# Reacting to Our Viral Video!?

What's up guys? Today I'm going to be reacting to one of our most viewed videos on YouTube. Now I'm just going to point out some of the issues that I did face during recording time and some of the things that I could improve for next time. Let's get to it.
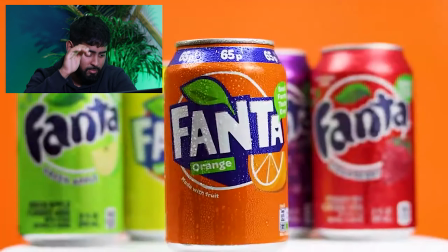So let's get to it. Okay.
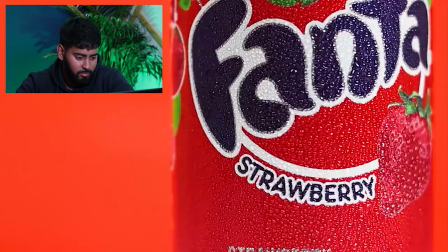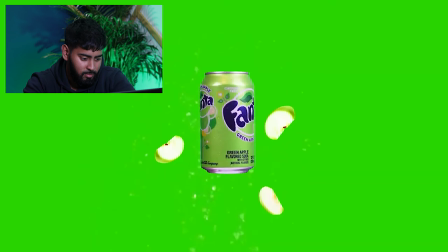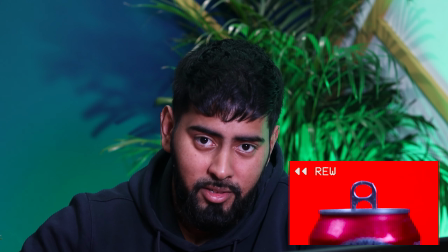Let's pause it there. Let's go back a little bit. So at the start of the video,
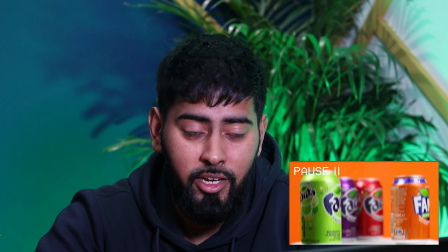what I did was I used a Lazy Susan and had everything rotate and also use motion blur i'm pretty happy about that i wouldn't change a thing i'd probably do certain other things maybe um probably place a place in a different uh order um and probably
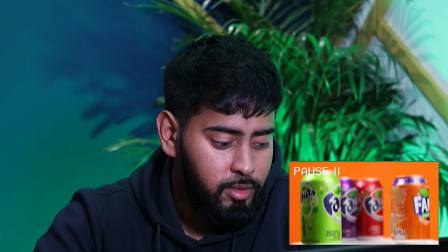use a higher frame rate so i can uh speed it up a bit faster okay
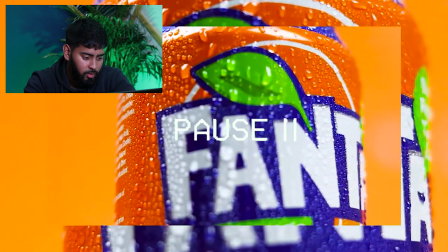so i like that initial first clip yeah we've got that little first clip on top of
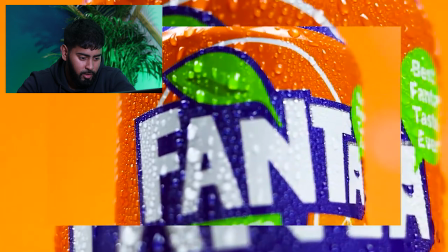that as well so give it a bit of depth I
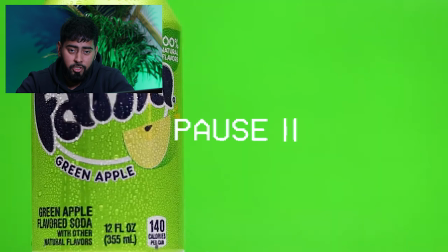feel like that clip there I could have not had it long out too much I feel like it wasn't in focus as well as something that
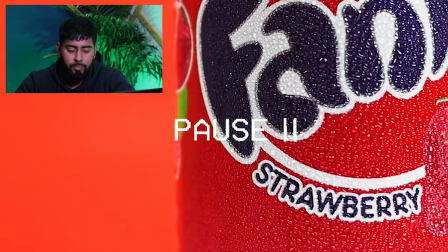I could improve on next time so it doesn't look as crispy that's definitely something I would improve on as well
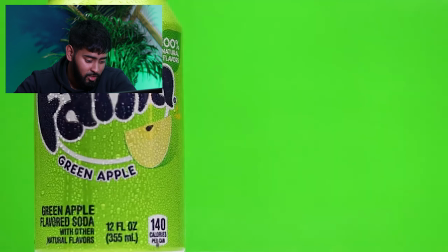we managed to capture that little drip definitely something I like you know just so small little things that make that really big difference.
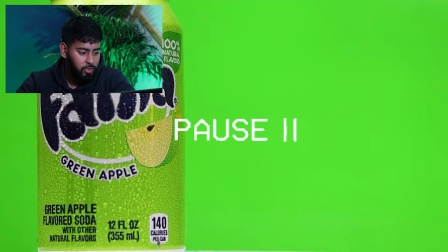So it makes it look like the can is very cold, you know, very refreshing.
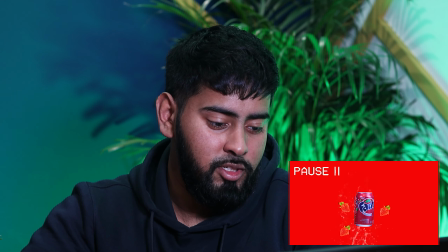I'd say for my improvements this would probably be the most part.
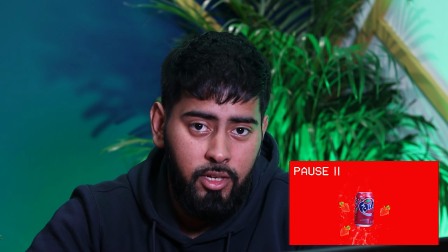In terms of actually recording the spinning of the cans, I could have maybe done that a bit more on a steady platform. I remember when I was doing it, it was an empty can so I was doing it, twisting it with my hands. So when it came to actually masking it, it wasn't the easiest job, I'll be honest.
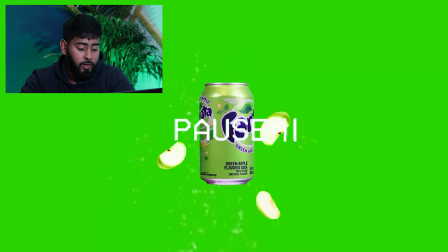So that's one thing I definitely like about the video is the fact that I used the overlay of the water so it just added a bit more flavor to that video there so just it didn't make it as boring. The only thing is the only thing that I could find at the time was it wasn't a
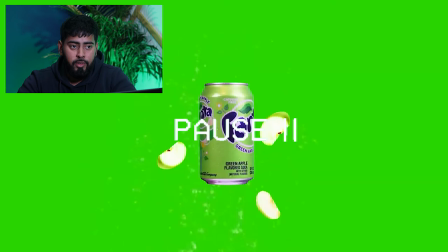clear video so next time maybe I would try to find something a bit better.
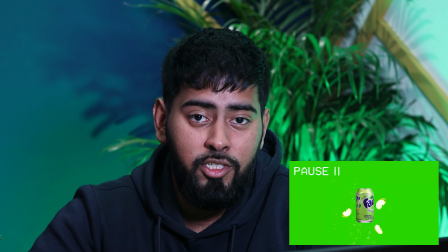So in terms of the fruits itself next time maybe i could possibly take that footage myself i actually got this from the internet so maybe that would have
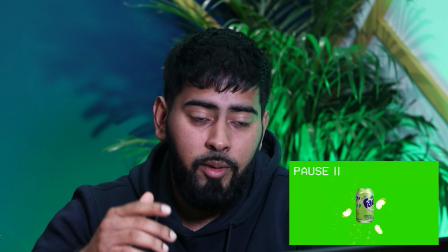made it a little bit better as well um in terms of the actual key framing of the cans i feel like i could have added
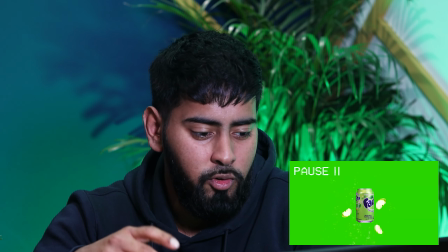a bit more flavor to it um maybe just add a few more of those coming out from the background maybe and just adding a bit more depth
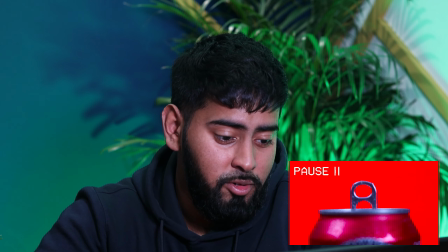there let's carry on so how i opened the can lid
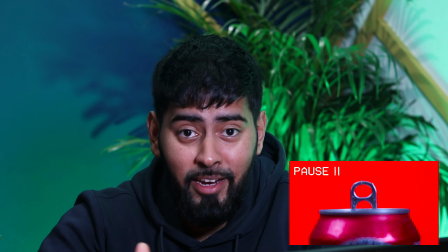lid i don't know what it was it yeah okay lid whatever it is um a lot of people did have questions on how i opened this up but i actually got this from um austin paul on youtube definitely check
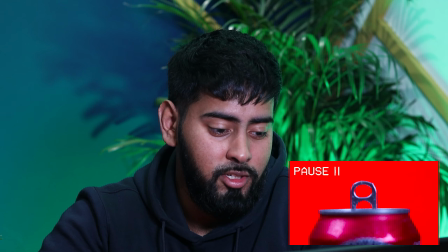him out i get all my um inspiration from him as well from product videos but i used um a fishing line and it was empty and i just pulled
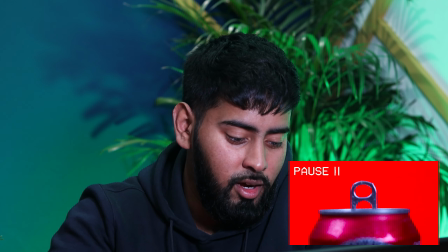it up and then i just masked it out in adobe after effects so that was very good um
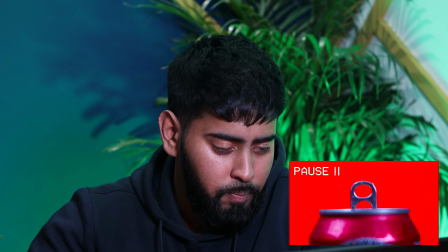i definitely feel like that could have also been in focus um a bit better and yeah so let's carry on